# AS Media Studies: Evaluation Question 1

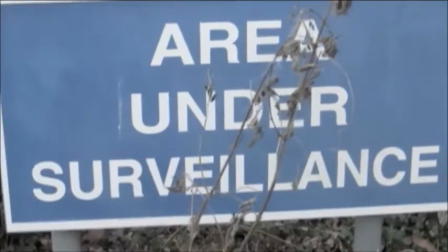(0:05)
used a range of production and editing techniques in our film opening to portray the horror genre.
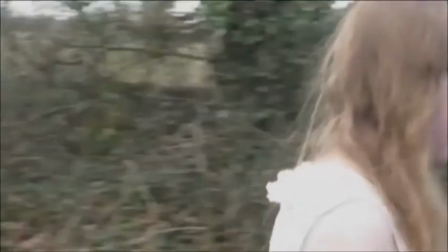(0:10)
I researched the typical conventions of horror films, and we have used, developed and challenged these in our opening. In this video, I will include clips from my own film opening to evidence the techniques we have used,
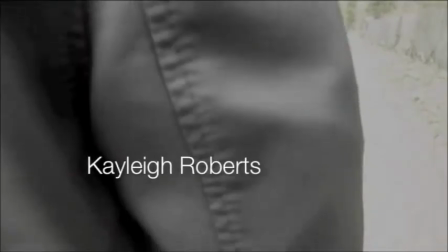(0:22)
whilst also comparing our opening to other films within the horror genre. Our film conforms to the conventions of a horror film in terms of setting.
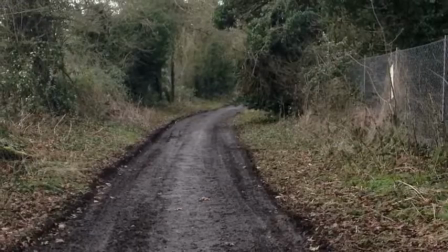(0:31)
Most horror films are set in isolated and dark locations, much like ours.
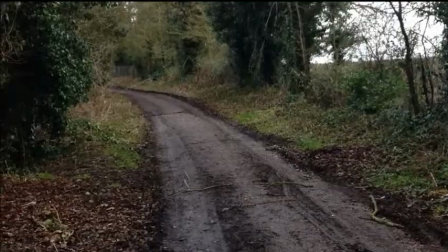(0:36)
However, we also wanted our location to be realistic so that our audience could relate and imagine themselves in the situation.
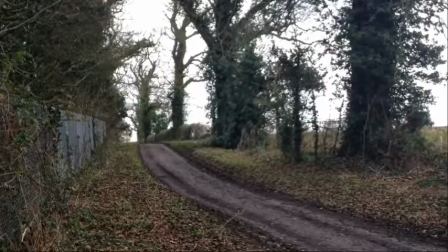(0:43)
We decided on a dark lane as it appears to be creepy but also has some relevance.
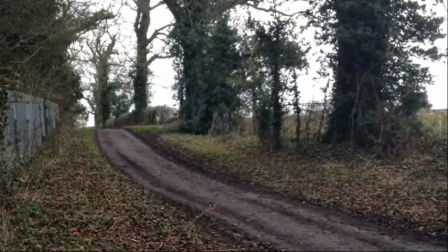(0:49)
Some settings in horror films are too eccentric and restrict the audience from relating to the film.
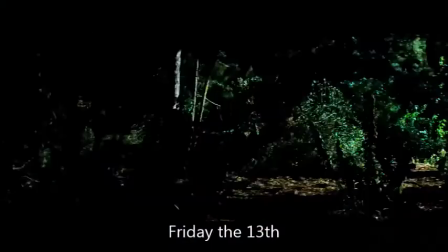(0:54)
Films such as Yellow Brick Road, Friday the 13th and Cabin in the Woods all have similar settings to ours, thus proving that our film follows this convention.
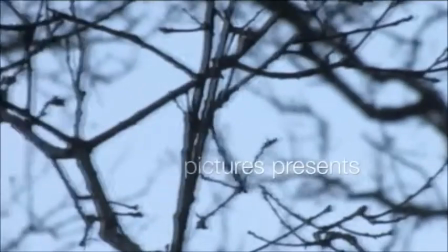(1:02)
By following this convention, it makes the genre of our film apparent immediately and would appeal to our target audience.
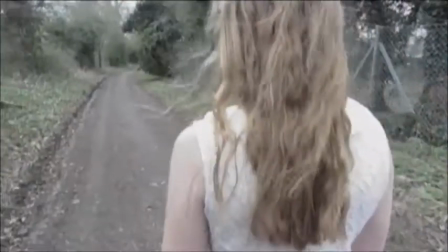(1:10)
We decided to use camera shots that are expected of the horror genre, for example tracking shots and close-ups, as they play a vital role in creating tone and atmosphere.
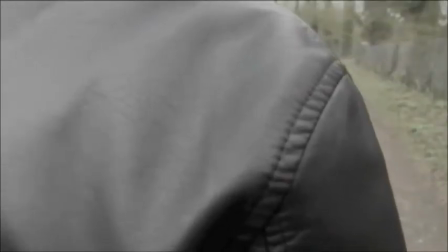(1:19)
We used a close-up shot as we pan down the antagonist's arm to reveal her clutching a weapon.
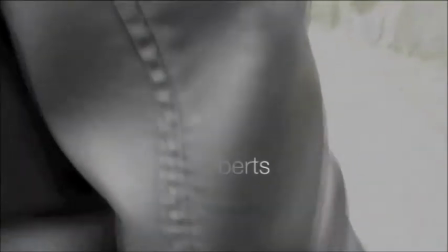(1:24)
The pan is quite slow and thus builds tension. A close-up is used on the weapon, making it take up a large proportion of the camera frame.
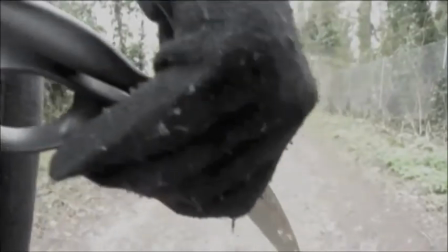(1:33)
This therefore means that it is the focus of our audience's attention and allows us to further build tension and fear.
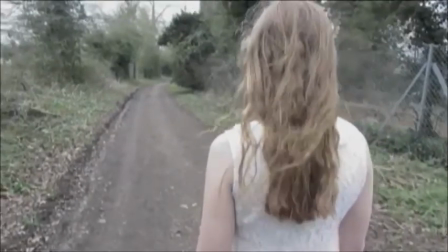(1:39)
We used tracking shots on a handheld camera as we followed our protagonist walking down the lane.
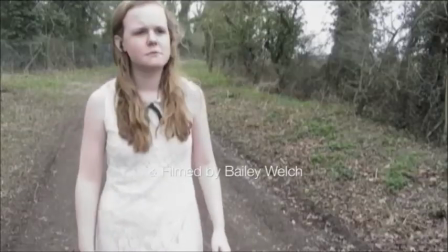(1:44)
This gives the impression that she is being followed, something typical of the horror genre. Later in our opening, during the attack, we use high-angle shots of our antagonist to connote her dominance. We also decided not to film the victim during this scene as a way of maintaining the tense and angry atmosphere we had built up.
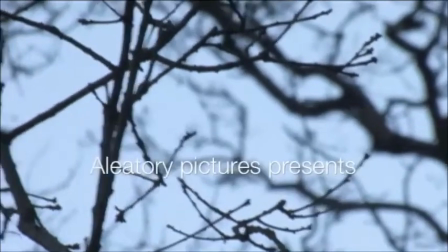(2:01)
Doing research prior to filming our media product meant that we were able to incorporate shots that are commonly used in horror films.
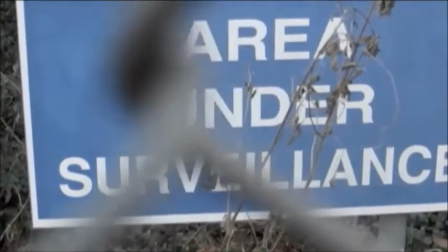(2:08)
They help to build up tension and suspense, which is something we were looking for and believe we have achieved in our own film opening.
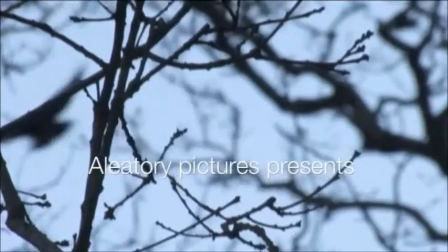(2:14)
Horror films often use artificial lighting to further enhance the atmosphere they want to create.
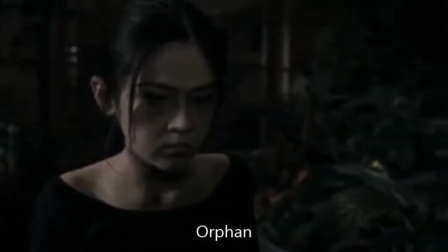(2:19)
The horror film Orphan uses artificial lighting to create mood and also to draw attention to certain aspects of the shot.
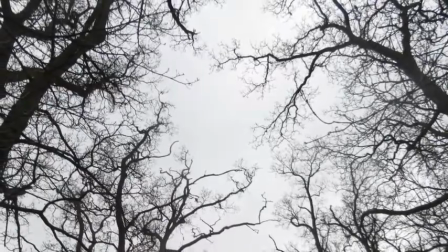(2:27)
We challenged this convention and used only natural lighting to maintain a sense of reality.
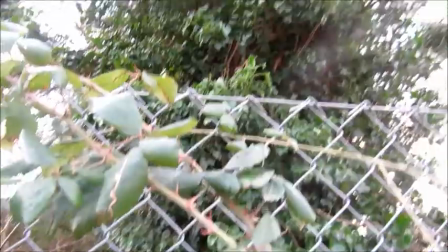(2:33)
We filmed our opening on days where the sky was grey and just beginning to get dark.
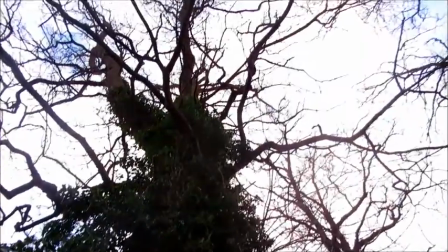(2:37)
This created a very eerie atmosphere, which was then furthered through colour filters during the editing process.
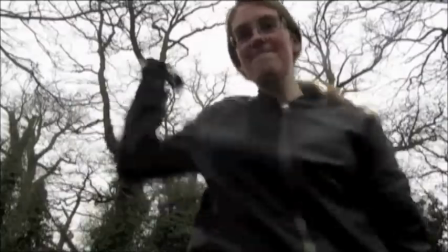(2:43)
Our film opening ends with shots of our antagonist attacking the victim, followed by a close-up of the dead body on the floor.
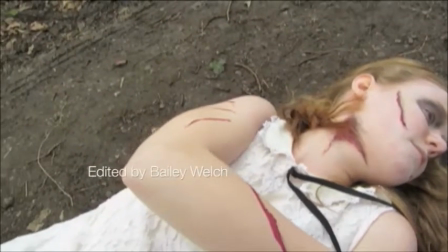(2:50)
We decided to use a close-up of the dead body as this means our antagonist is not in frame and thus creates a sense of mystery surrounding what will happen to her.
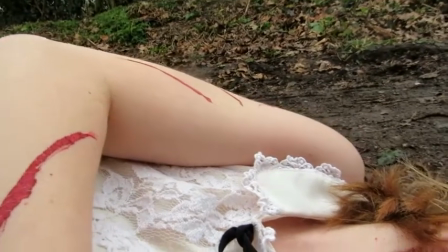(2:59)
Audience members are left to speculate and this paves the way for further plot development.
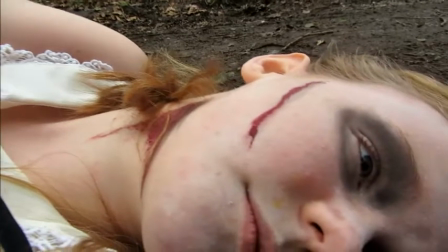(3:03)
A sense of mystery is essential to horror films and we decided to follow this convention as it keeps audience members engaged throughout. Our film title is placed over a video clip before fading out to black. The title is in the centre of the screen, making it the main focus of this particular shot.
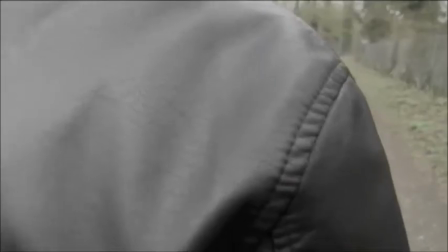(3:19)
It is introduced quite early on in the opening to give hints to the audience of what is to come. This is typical of horror films, and an example of this would be the title of the Saw movies. However, as you can see, the title is placed over a plain black background, whilst ours is layered on top of our film clip.
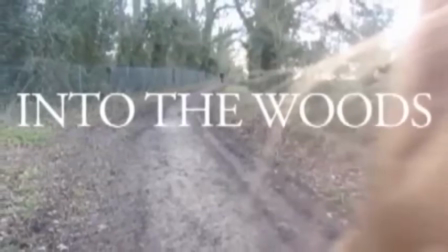(3:35)
We decided to develop this so that the title would blend in better with the rest of the opening and maintain the sense of realism that we sought out to create.
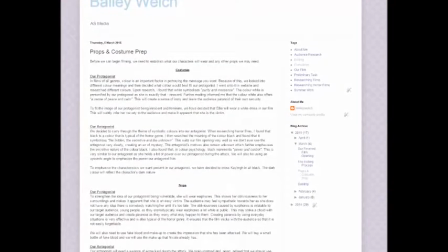(3:44)
Because we wanted our film opening to be representative of real life, we decided on regular costumes and props.
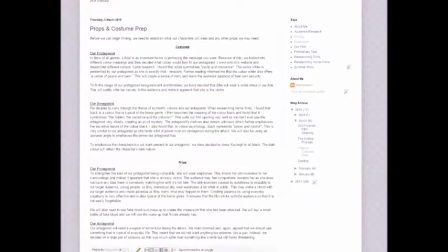(3:50)
Our characters dressed in everyday clothes but were distinguishable down to the colours of their outfits and what they connote.
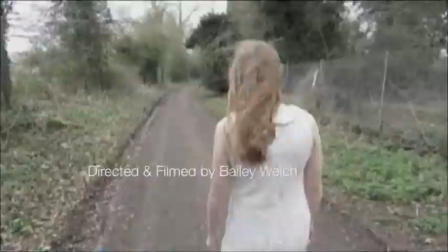(3:55)
Our antagonist dressed in all black to represent the darkness of her personality, while our protagonist wore a white dress to suggest purity, innocence and femininity.
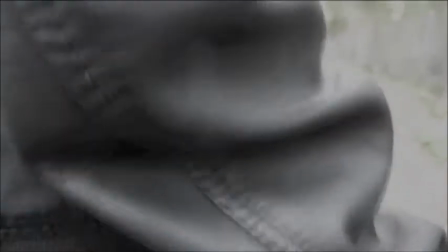(4:05)
The only prop used in our film opening was the pair of scissors the antagonist used as a weapon.
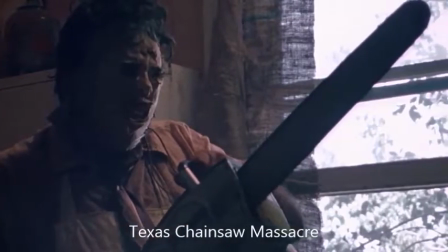(4:10)
Most horror films, like Texas Chainsaw Massacre, use over-the-top and eccentric weapons.